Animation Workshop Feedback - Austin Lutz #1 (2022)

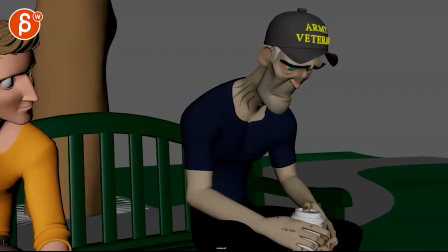[0:04]
here's a clipboard sound let's watch the whole thing first you have no idea what it's like to be a coward
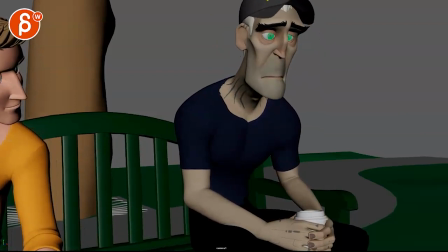[0:09]
see these horrors and do nothing
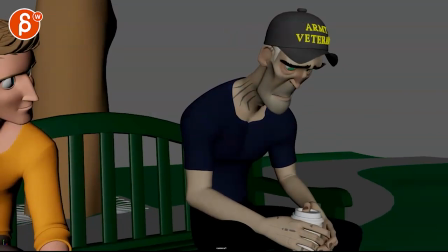[0:15]
you know all right so first of all fantastic sound choice that is an episode this is from deep space 9 uh one of my favorite star trek shows and duet the episode is so good there's so many good lines uh i have
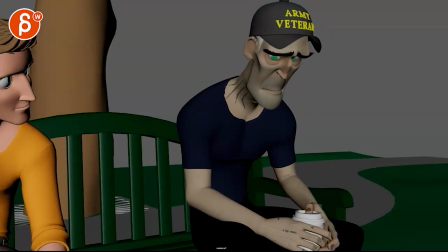[0:31]
i don't know how many saved including this one uh in my audio folder to animate one day it's so good um now looking at this
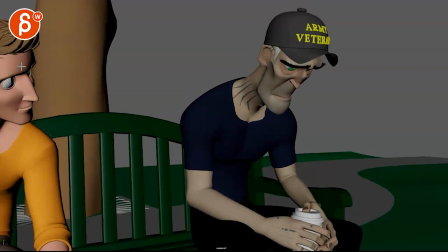[0:40]
the general note would be i don't think you need this guy unless he is a bit more
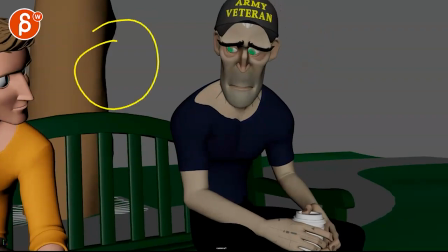[0:48]
prominently featured and then you can do this and then after that moment we
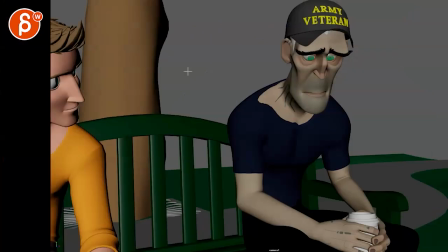[0:56]
punch in. Oh wait. I can't pan down. We would go like that.
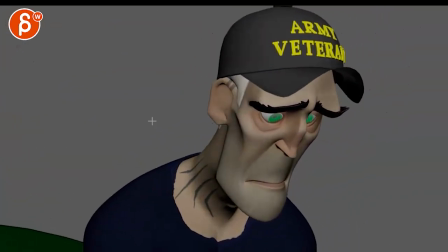[1:04]
Cut to something that's maybe more like this.
See these horrors and do nothing.
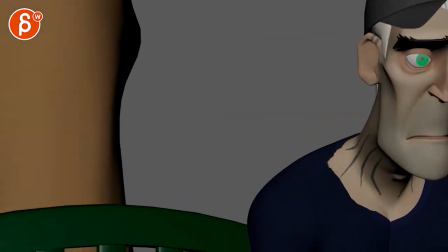[1:13]
And just finish it like that. The reason being let me go back in.
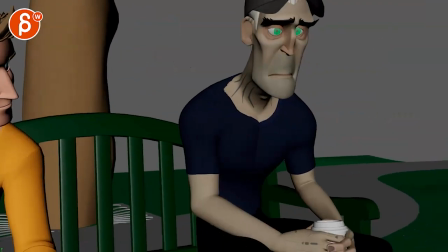[1:19]
It's just at the very beginning with the guy there.
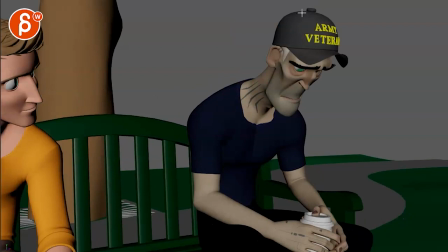[1:24]
It just feels really imbalanced. The thirds are good. I'm all for that. But then he's so at the edge here. Like, I don't know. Am I supposed to look at him?
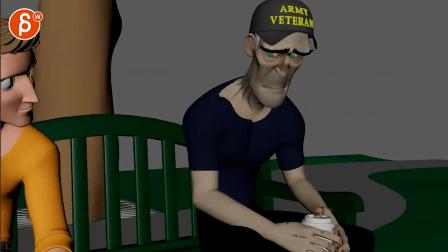[1:35]
Like, he's just, I guess, a little bit different context. But it's just so awkward. And then as we cut out, it's just barely there.
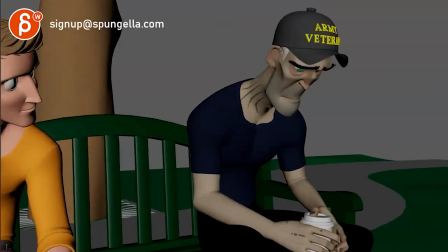[1:43]
Just kind of an arm and a nose type of thing. So it could be either more. And he's really listening. He could also be sitting, you know, knee out this way. and the head here so you don't have to really show too much in terms of head animation and he's listening.
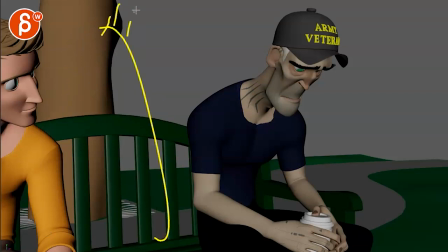[1:59]
He could be a stage where he's maybe standing and he's there like shadowy,
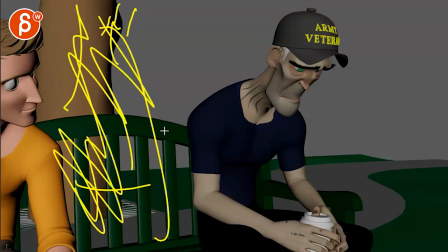[2:04]
like blurry feature just for balance or just cut him out completely
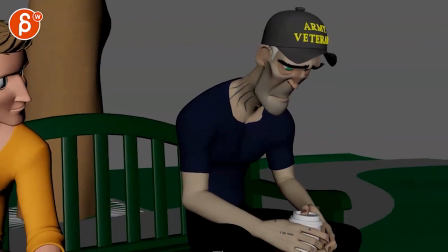[2:12]
and then we just have to imagine that he talks to someone else. I don't know. I want to throw out those things.
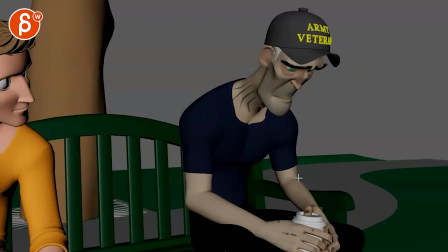[2:19]
So we can safely assume he talks to someone and in terms of body mechanics,
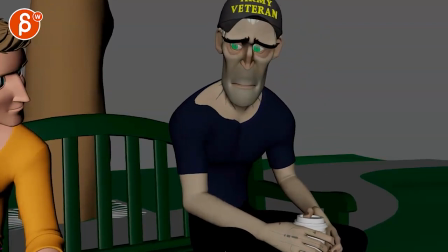[2:25]
I don't mind stuff like that that's a neat detail and he definitely has you know a broader look but I think
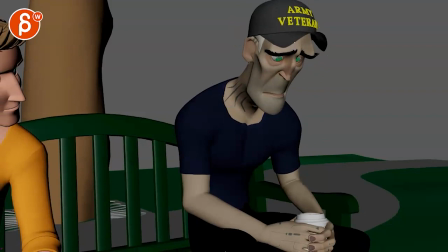[2:31]
after that there's not much going on and you have it's anyway it's always still rough but you're gonna have a lot in the face this is definitely facial performance and that's why I feel like why not
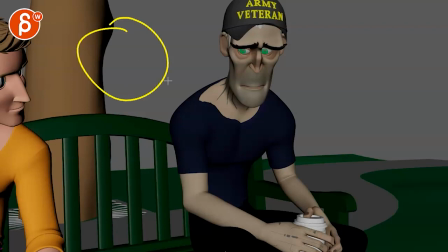[2:43]
just have this guy more prominently in frame and then you know
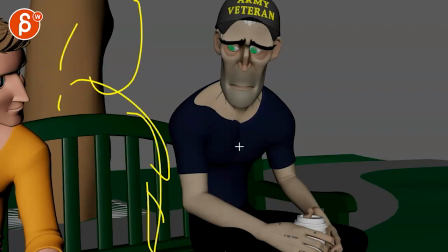[2:53]
when from its back and you know maybe just the seating and range is different maybe this could be the chair is like this you know and the guy's just is sitting there listening that's the
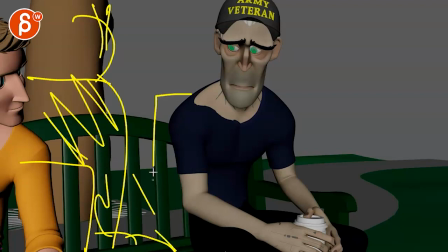[3:03]
guy that's his back and he's on another chair and maybe it could be like a counseling session or something right that could be one thing um
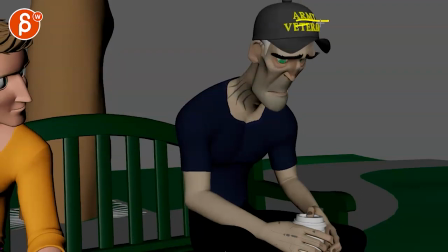[3:12]
the other thing is careful about this the moment the moment there's text as an audience you go in and you try to read it but it's kind of hidden and you're guessing it and now you have it and during all this time someone might be distracted and not look here.
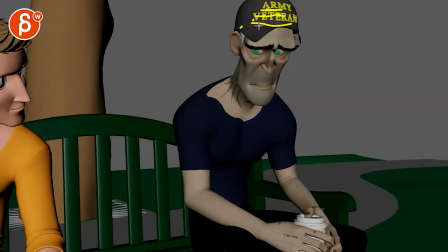[3:27]
You could just have like a patch, you know, some army symbol or something that potentially just tells the story. And I'm not sure you need this. Because again, the line where, you know, like you have no idea what it's like to be a coward to see these horrors and do nothing.